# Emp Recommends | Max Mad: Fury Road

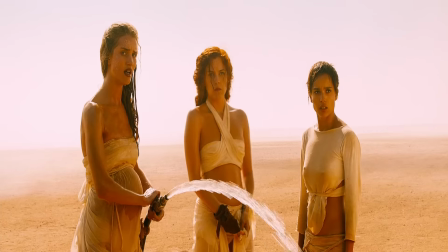15:59 So he has to do this entire scene basically where he's negotiating with Furiosa without being able to speak a single word.
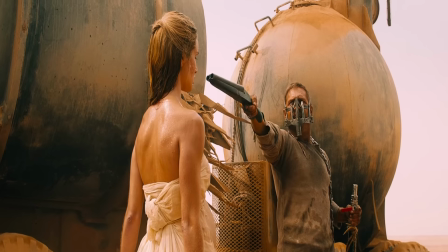16:06 But the direction and acting, it comes off seamless. You understand exactly what is happening without any dialogue having to be exchanged.
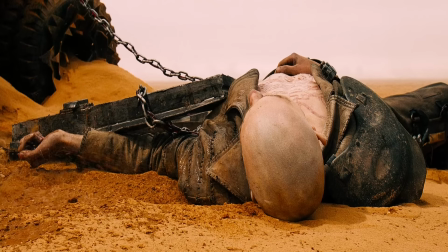16:15 And this to me is the essence of great filmmaking. Obviously this scene is an example but the entire movie is full of scenes like this where
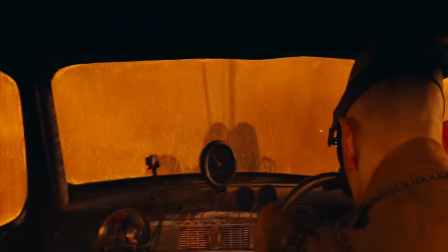16:23 characters don't have to say anything because through skilled direction and cinematography,
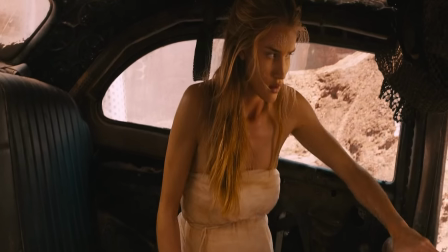16:28 nonverbal cues are often sufficient to convey exactly what needs to be conveyed to the audience.
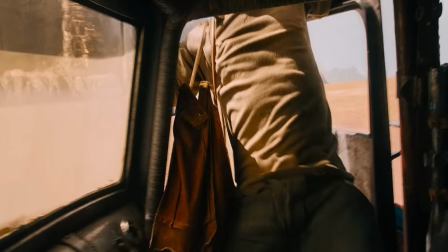16:35 And again, this feature is incredibly useful for saving time in the movie and allowing the movie to breathe
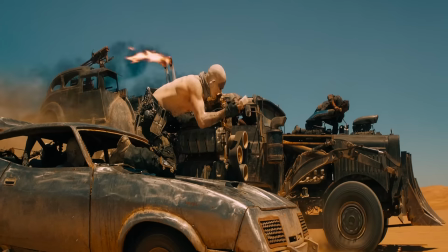16:42 and the audience to soak in the atmosphere of this incredible world that George Miller has constructed. And as is the case with unspoken character interaction. The lore and world building of the Mad Max post-apocalyptic universe manages to be sufficiently
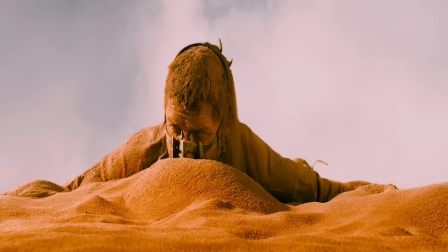17:00 presented without having to dump a bunch of clunky exposition on the audience and disrupt the pacing.
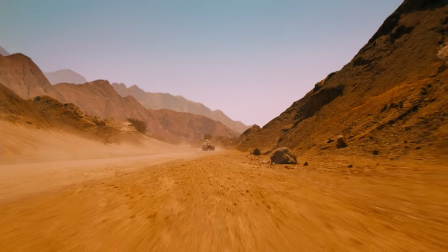17:07 There is tremendous attention to detail in this film on the world that the characters live in.
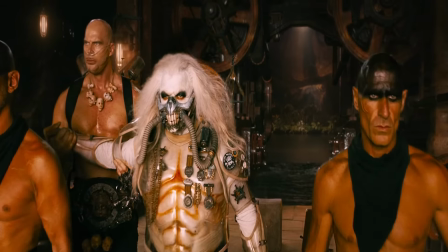17:13 The costume and makeup designs in this movie are all top-notch.
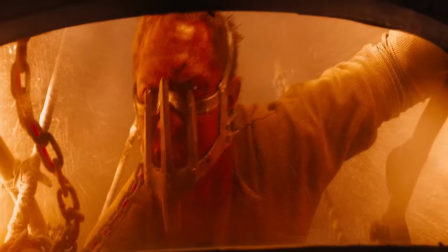17:17 They breathe incredible life and distinction into all these sorts of different scattered factions across the desert.
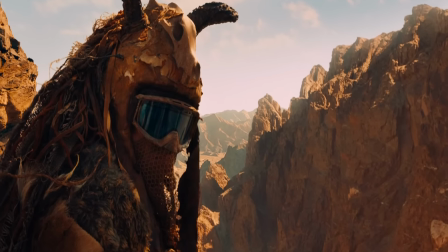17:25 Simply by looking at how they're dressed, what their physical appearance tends to be, and what kind of vehicles they use,
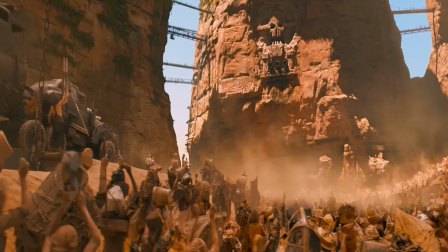17:31 you can pretty easily pick up on details about what they do in their day-to-day lives and what their life is like in the desert,
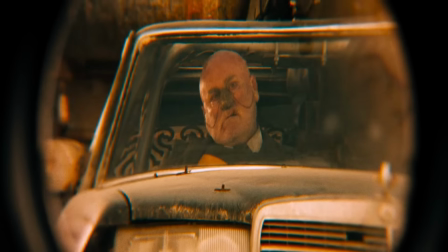17:38 all without anyone having to explain who anyone is or what they do. The aesthetic presentation of the characters in the movie is truly on point at visually conveying exactly what their lives are like and what results is a world
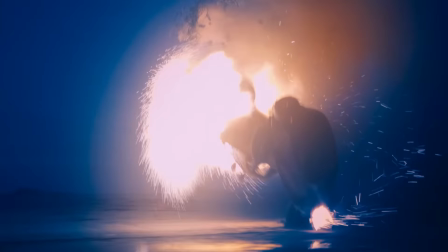17:55 that feels truly cohesive and more specifically it's a world that feels truly
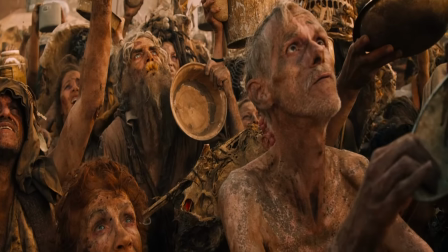18:01 exotic it obviously has a few elements from contemporary society that we live in
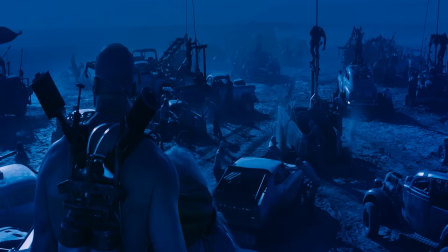18:07 however the way the characters act and the tribalism and strange
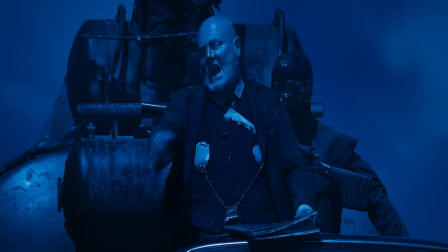18:12 eccentric primitive reversion of behavior It truly feels like that we,
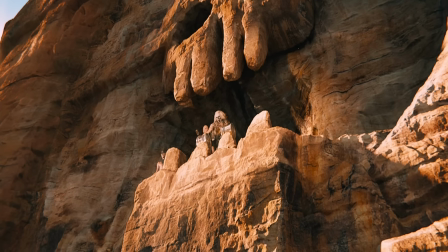18:17 the audience, are engaging in a world that is completely unlike our own.
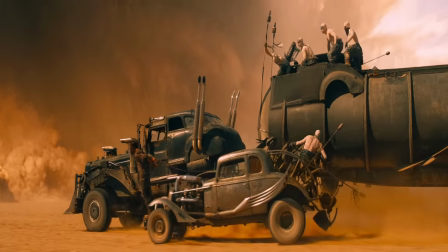18:22 And the whole thing just comes off as a very plausible presentation of the path society
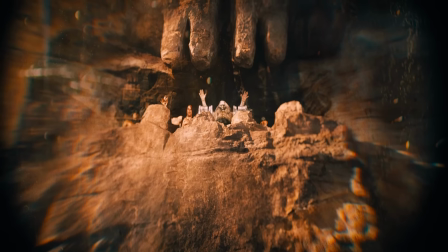18:28 could go on long term if it did break down into this post-apocalyptic anarchy.
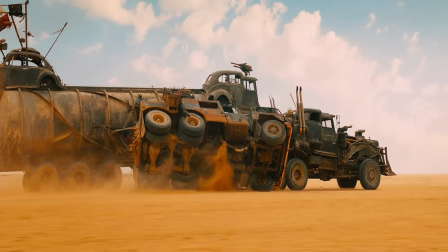18:34 So in this movie,
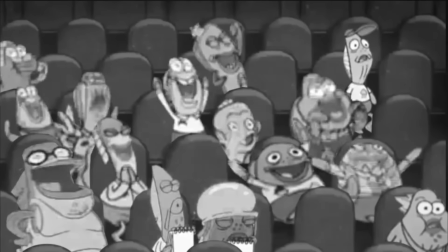18:35 what you're not going to see is a bunch of stupid millennial one-liners designed to get a cheap laugh out of the audience that completely breaks the immersion and world building.
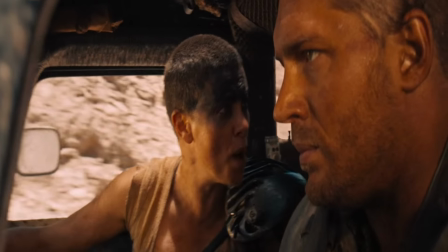18:44 This movie manages to convey its own consistent set of social cues and standards that is completely removed from our own.
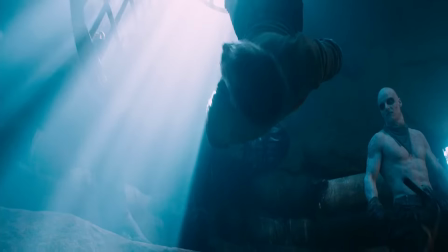18:53 And it helps make all the world building so much more believable.
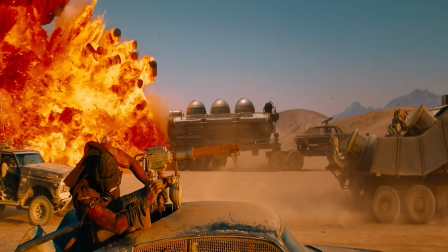18:57 It's just such a unique and refreshing experience compared to most of the other action films that came out at around the same time.
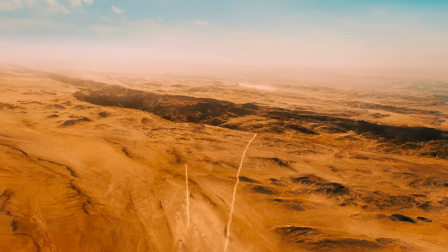19:04 Even the physical desert setting feels unique. And I know what you're thinking, well how different could a desert look from any other desert?
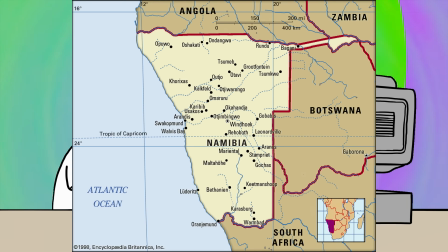19:13 Well, it turns out in this movie they went out to Namibia, which I'm not sure if any other major blockbuster has been filmed there.
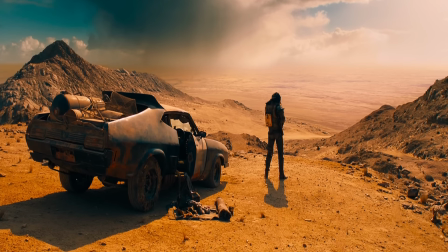19:20 But you can subtly tell that it looks different and distinct from just the typical California desert where most blockbusters are filmed.
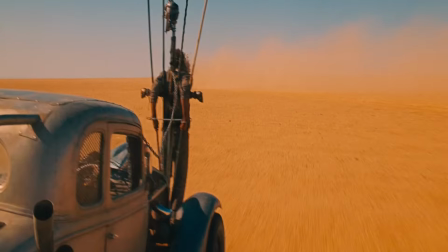19:28 And I'm sure that this decision was made at incredible expense to the budget.
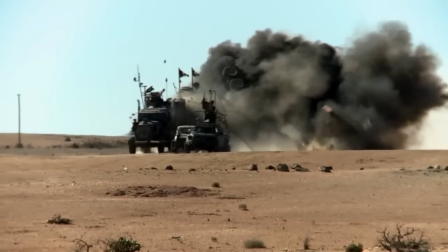19:33 Because it's not exactly easy to ship a bunch of film equipment out to some place in South Africa.
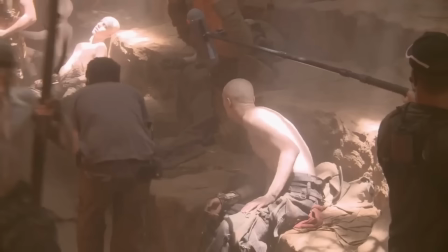19:39 Compared to just doing it in California next to where all the studios are located. However, like with many other design decisions in this movie,
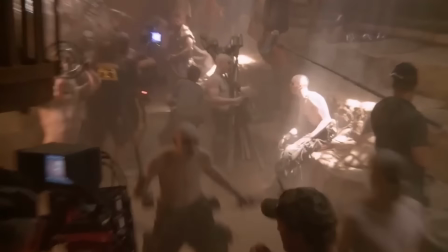19:47 the extra effort pays off into making something that feels special, that doesn't look like anything else, that doesn't sound like anything else.
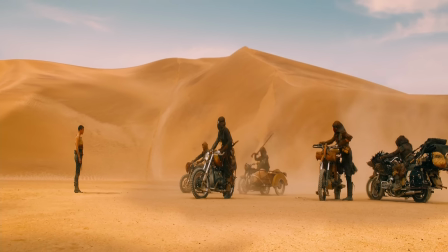19:55 And I guess that's possibly my biggest takeaway with why I enjoy this movie so much and why it's considered one of the greats in all of action.